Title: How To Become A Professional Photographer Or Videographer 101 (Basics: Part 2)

to Spontaneous Basics Tutorials Part 3. This time we will talk about composition and composition techniques. Composition is a fundamental aspect of photography, greatly influences the visual impact of an image. Mastering these composition principles allows photographers to create visually compelling and impactful images. Keep in mind that rules can be broken or bent for creative expression, but understanding these basics provides a solid foundation for effective composition. Now, the first composition that we are going to talk about is the rule of thirds. Everyone knows about this. Your phone or your camera has a rule of thirds grid inside, baked in, if you want to use it. If not, then I'm going to explain you how to do this. In this situation, I'm using the rule of thirds to frame myself in this video.
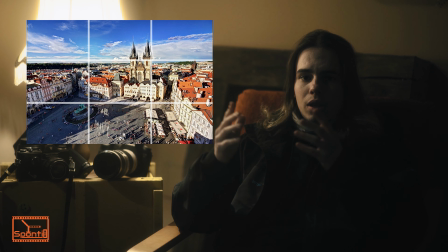1:00 Firstly, you need to divide the image into a 3x3 grid using 2 vertical and 2 horizontal lines.
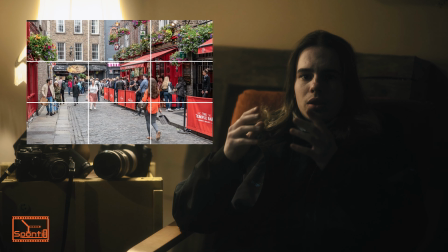1:07 You can position the key elements of your photo or video on or onto the lines or in the intersection of the lines. The second composition rule that we are going to talk about, and it's very easy, it's leading lines. How to apply this composition technique? Now firstly, you need to find your subject.
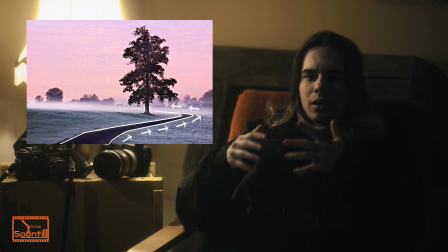1:28 You can use these lines to guide the viewer's attention to the subject.
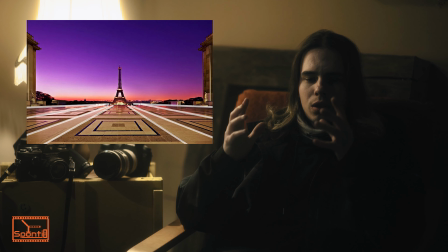1:33 This composition will draw attention to a specific point of interest
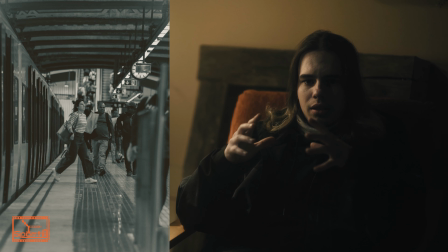1:38 in your photo and will add depth and a sense of movement or direction.
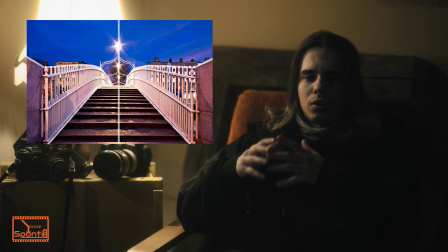1:43 The third one is going to be symmetry and patterns. First, you will need to look for symmetrical elements or patterns in your scene.
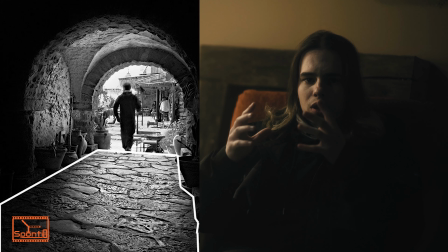1:50 Then frame your shot to emphasize the symmetry or the patterns or the specific elements in your scene. The fourth technique that we are going to talk about is frame within a frame.
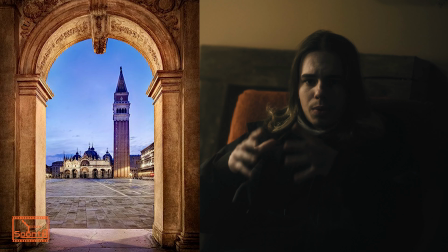2:02 If you have like arches, windows or foliage in your scene,
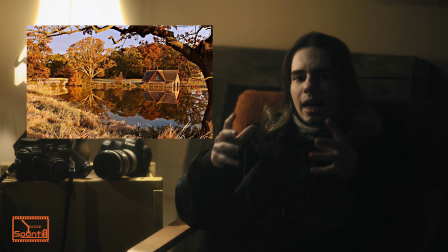2:07 you can frame your subject through those gaps created naturally or man-made.
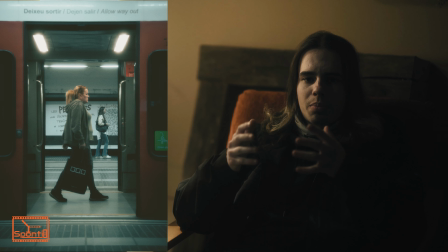2:12 This will add a layer of depth into your frame, into your composition, and will direct the focus towards your subject. The next one is foreground, middle ground and background. In this case, you should arrange elements in the foreground, in the middle ground and in the background of your image to create a perception of depth.
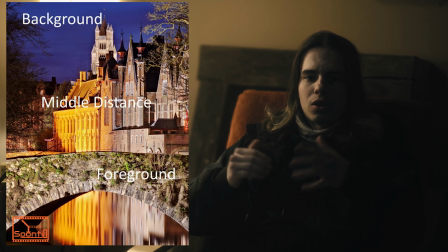2:30 But be sure to ensure that each layer contributes to the overall narrative. This will create a sense of depth of field and dimension. Another one is the rule of odds.
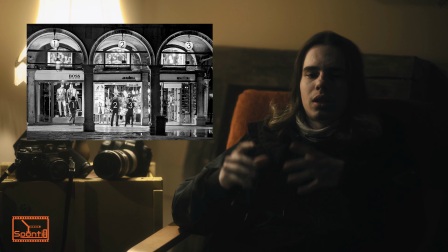2:42 Now in this case, the rule of odds refers to arranging objects and the subjects in your frame in odd numbers, 3, 5, 7. This will create a more natural looking image. Now to wrap up this episode, just go out, experiment with it. You don't need to stick to these few basic compositions. Experiment with these, experiment whatever you feel that it looks good for your eyes, for your sense of artistry. Enjoy the process and just try to find what's working the best for you. Till the next time, peace.